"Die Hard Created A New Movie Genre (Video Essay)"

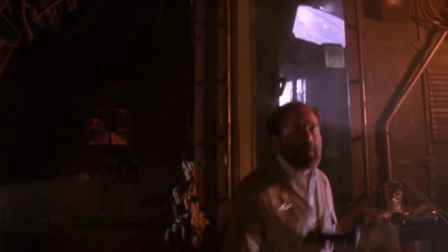(8:22)
In the second part, the caricature drug lord with orders has already acted as a villain.
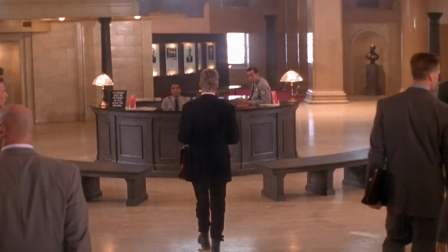(8:27)
In the third Die Hard, there was an attempt to repeat the image of Rickman. Jeremy Irons was invited to play the role of Hans Gruber's younger brother.
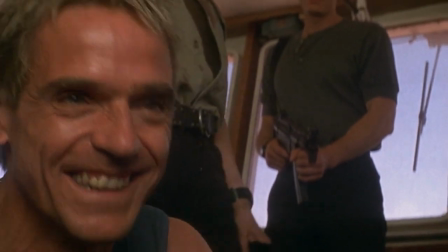(8:35)
But the delicate and aristocratic Briton played only the shadow of Gruber, a timid attempt to repeat what Rickman did on the screen.
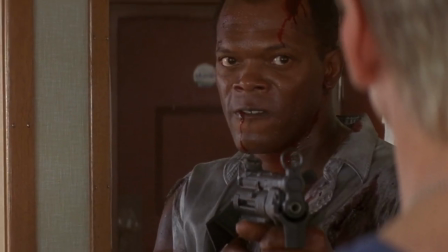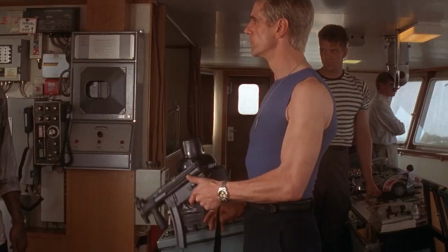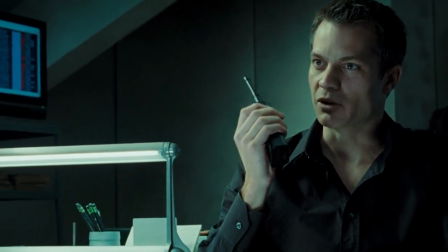(8:55)
The natural charisma of Irons still easily outperformed the discrete Timothy Oliphant and Sebastian Koch,
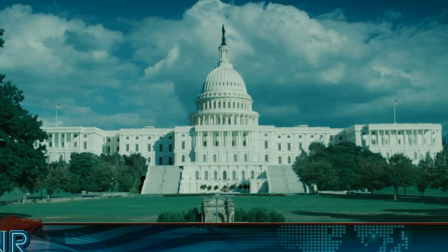(9:01)
who in the last two parts for some reason came up with large-scale villainous plans contrary to the spirit of the franchise,
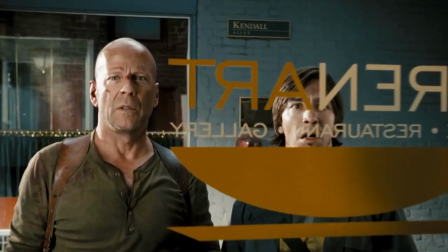(9:08)
whether it be cybersecurity spy games or the theft of weapons of mass destruction.
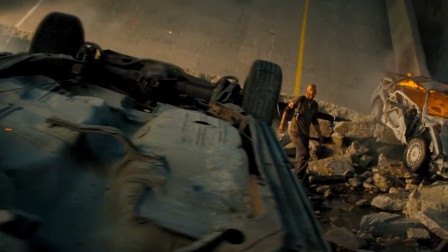(9:13)
The increase in scale of what is happening is generally characteristic of action franchises,
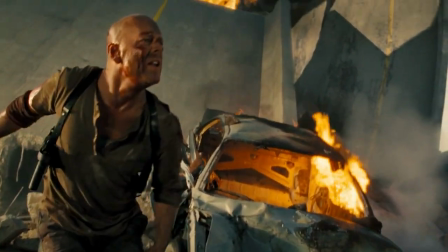(9:18)
but in the case of the story of John McClane, it rather played against the sequels. One of the features of the first Die Hard is that it's practically a radio play.
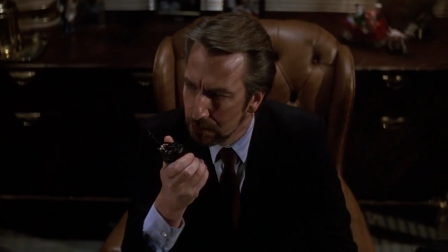(9:26)
Bruce Willis communicates with Alan Rickman on the walkie-talkie for half the film, and interacts in the same way with sudden allies, police officer Powell.
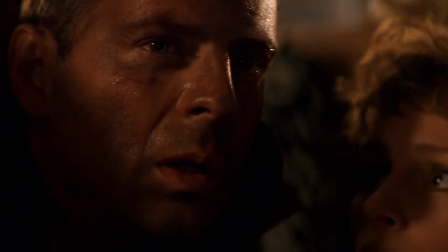(9:35)
It is noteworthy that for the first time, McClain meets him face-to-face only in the last scene, decided almost like a rom-com finale.
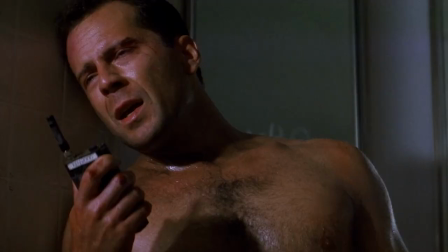(9:42)
It is in conversations with Sgt. Powell that McClain reveals the details of his life, confesses and demonstrates the psychological depth to the fullest.
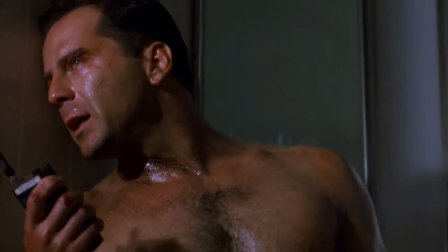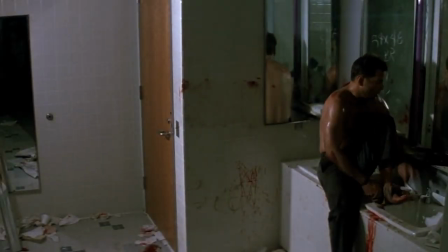(9:56) happen to a bum like me."
These heart-to-heart conversations are more valuable because Bruce Willis generally spends most of his time in solitude.
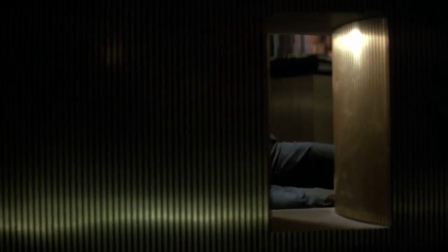(10:04)
And all his remarks and jokes addressed to himself are actually addressed to us, the audience, whose attention is completely focused on the main character.
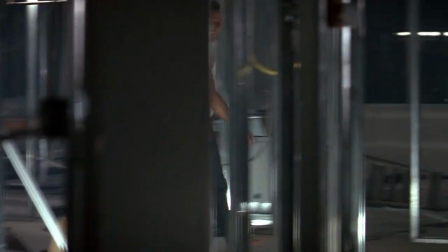(10:13)
And it seems that it is this character trait, his constant isolation from others, that makes John McClane so special.
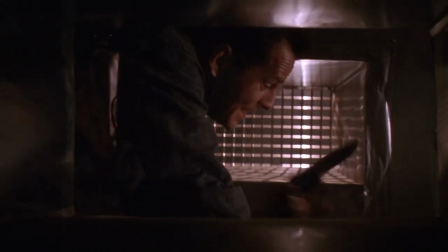(10:23)
In the second part, this alignment is preserved and Bruce Willis is mostly alone and runs around the airport.
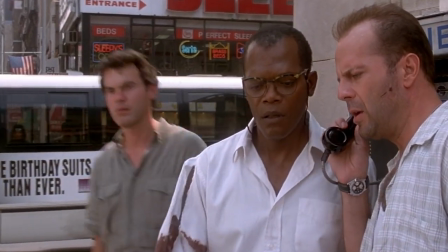(10:29)
But then he gets partners, ranging from charming Samuel L. Jackson,
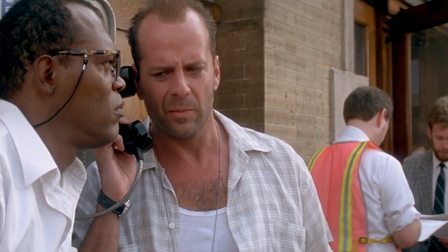(10:32)
the acting duo with whom is definitely on the list of best buddy movies, to the boring Jai Courtney with the role of his son.
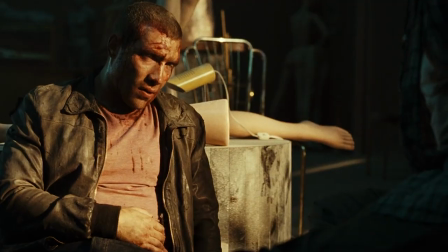(10:41)
This transition to collaboration led to John McClane being a guest of his own franchise in the last two parts.
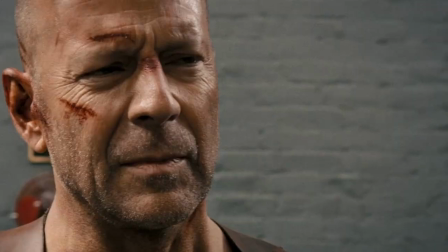(10:48)
And in terms of plot, he acted more as a sidekick, a partner of a young hero than a full-fledged character with his own story.
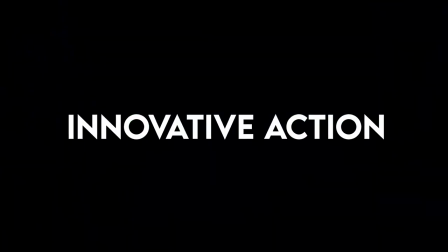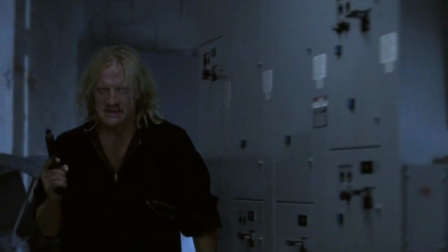(11:00)
The innovation of Die Hard was not only in the dramaturgy itself and the personality of the characters,
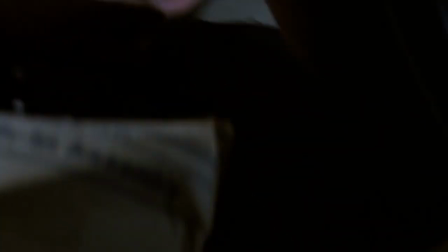(11:06)
but also in the conditions that dramaturgy created on the screen.
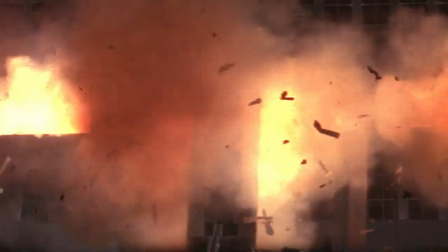(11:10)
Contrary to the myth that an action film should be large scale, the action of the first part is almost a spectacle that takes place in real time in a single building.
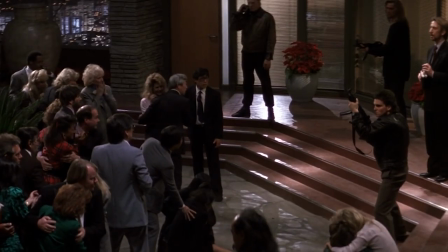(11:21)
Events here develop literally in a couple of locations.
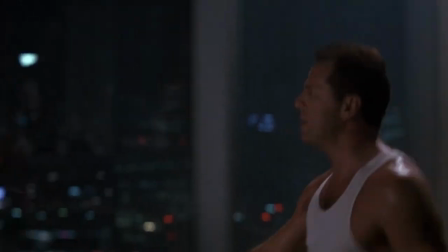(11:24)
There is the hall where the party is taking place, the technical floor of the skyscraper and the space between these rooms.
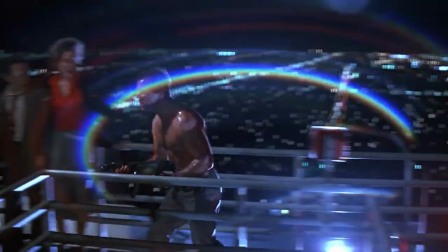(11:32)
And a rare crawl on the roof. Thanks to that unity of time and places,
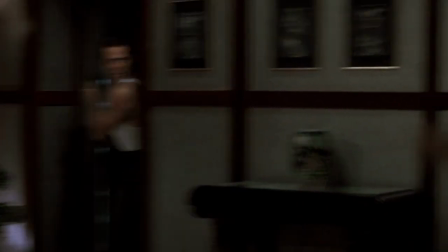(11:37)
director John McTierran managed to create a real score of the camera and characters' movements in space, which constantly keeps the viewer in suspense.
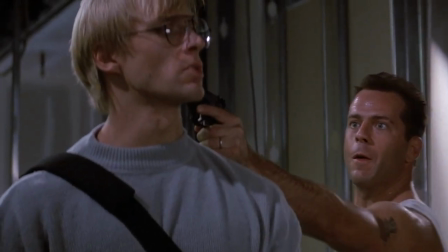(11:45)
We never know who McClane will meet around the corner and where he will be able to hide once again.
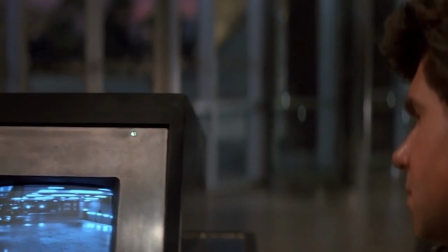(11:50)
Glass walls and transparency of the boundaries inside the building only create additional depth of action and add dynamics to it.
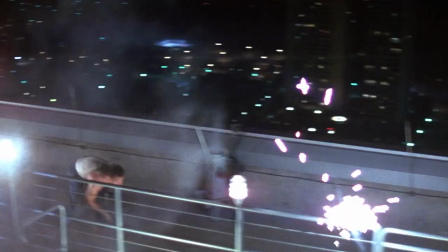(11:57)
The editing of Die Hard is uncharacteristically slow for an action movie. There are quite a few long shots here.
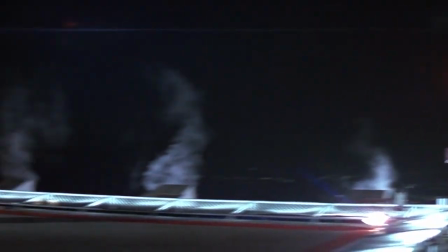(12:04)
It was more important for John McTierran not to create chaotic dynamics within the shot,
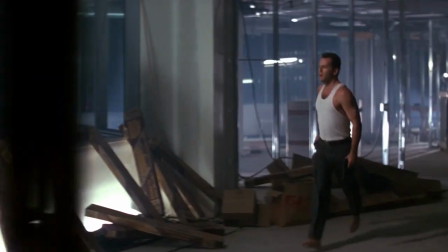(12:09)
but to give the viewer an understanding of where the characters are so that the action does not turn into a trembling mess.
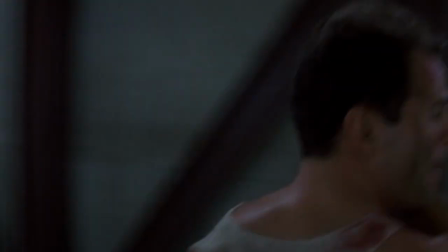(12:16)
There is a lot of handheld shooting in the film. The camera is in constant motion and constantly accompanies the characters.
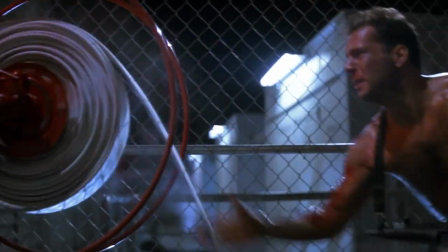(12:23)
Such a formal decision makes you put yourself in John McClane's shoes, worry about him, feel the confusion of the character and the need to improvise.